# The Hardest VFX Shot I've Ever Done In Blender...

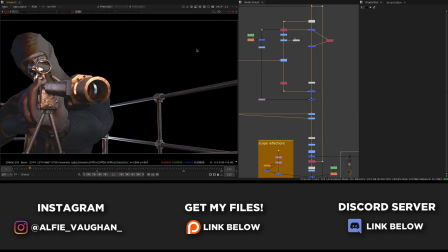I did quite a bit of color correction to make him feel more bedded into the colors of the actual drone photography in the background and matching the live action references that I had. Again, I made lots of use of the cryptomats, isolating bits of the gun and the skin and the balaclava and stuff and grading them all individually to make it feel more balanced.
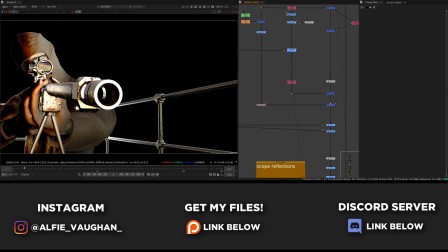I also isolated the glossy or specular passes, which is kind of the reflection of the muzzle flash, and I did a few passes of animating it to get brighter and darker to exaggerate the flash more. And then again, I used the PG Bokeh node on this to add a lot of depth of field. The depth of field on him in this shot really helps to hide some of the shortcomings of my 3D ability in Blender.
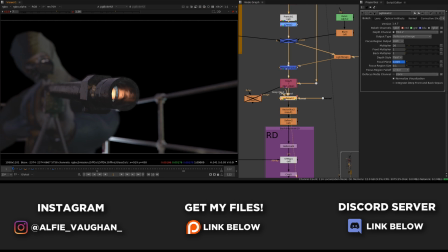If the render of him was crystal clear and in focus, it would probably look a little bit dodgy because I didn't make it to like a photorealistic standard, but I knew it was going to be quite heavily defocused,
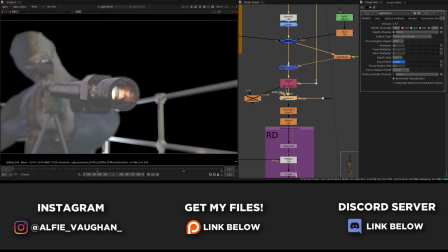so I kind of made it with that in mind, so I wasn't doing any work that was unnecessary.
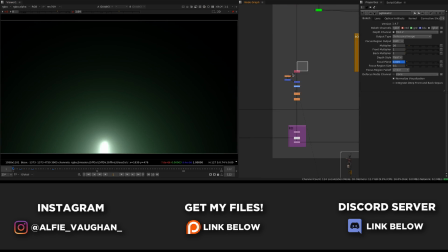So I slapped quite a heavy defocus on this using the depth pass from Blender so that I was able to kind of put the focal point right on the end of the barrel of the gun.
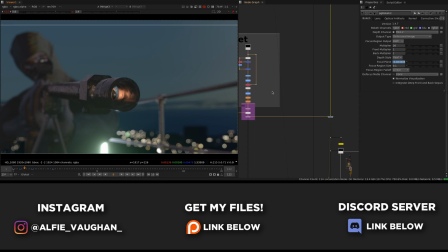And then again, using the depth pass from Blender, I was actually able to animate the focal point to move with the bullet.
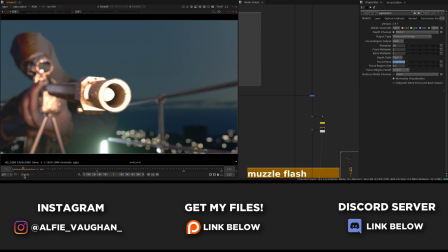So as the shot goes on, the focus kind of pulls away from him, moves more to sort of closer to the camera with the bullet.
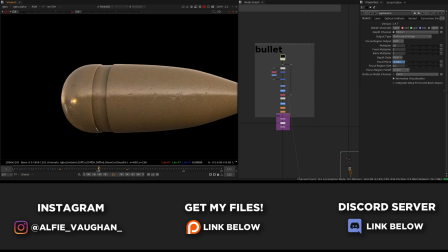And then as it passes the camera and moves towards the window, the focus also kind of goes with the bullet and the background building becomes more in focus.
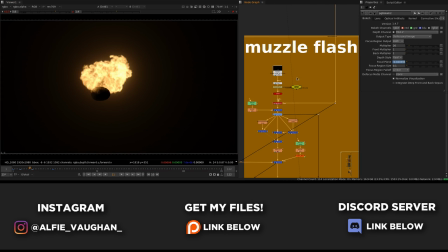Like I said earlier, this isn't the final version of the muzzle flash. Sorry I couldn't show that. I'm not really sure what happened to that version of the script, but I comped it in a very similar way.
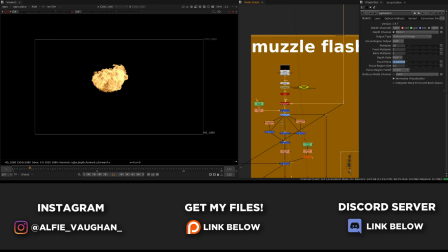So basically it's just a fire element and some smoke. The fire has a couple of levels of glow on it and makes it nice and bloomy.
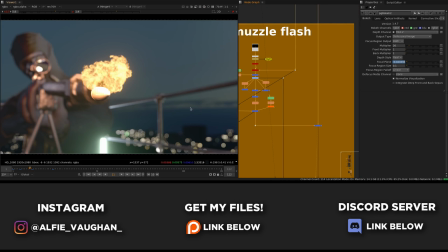And then I'm also using some animated noise to displace the footage, kind of like the turbulent displace effect in After Effects.
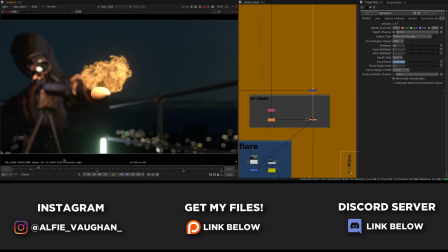That kind of creates a little shockwave sort of heat distortion-y thing coming out the end of the gun as it fires.
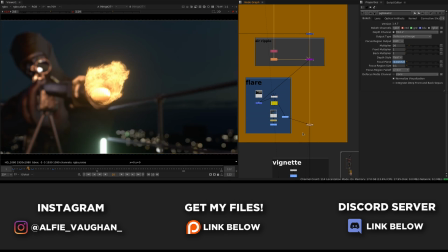And then the cherry on top is adding a nice big lens flare that's coming from the fire in the bottom corner of the shot.
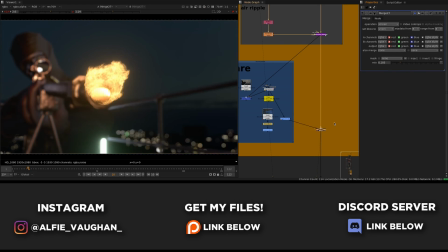At the bottom of the script, I put a bit of a vignette and some grain on it just to bed it all together. And once again, this is the final result. So there we go. That's how I approach probably the most complicated visual effects shot I've done to date in my career. Hope you guys enjoyed watching the breakdown and everything and seeing how I did it. Thanks very much for watching. Consider liking, subscribing if you enjoyed, and I'll see you in the next video.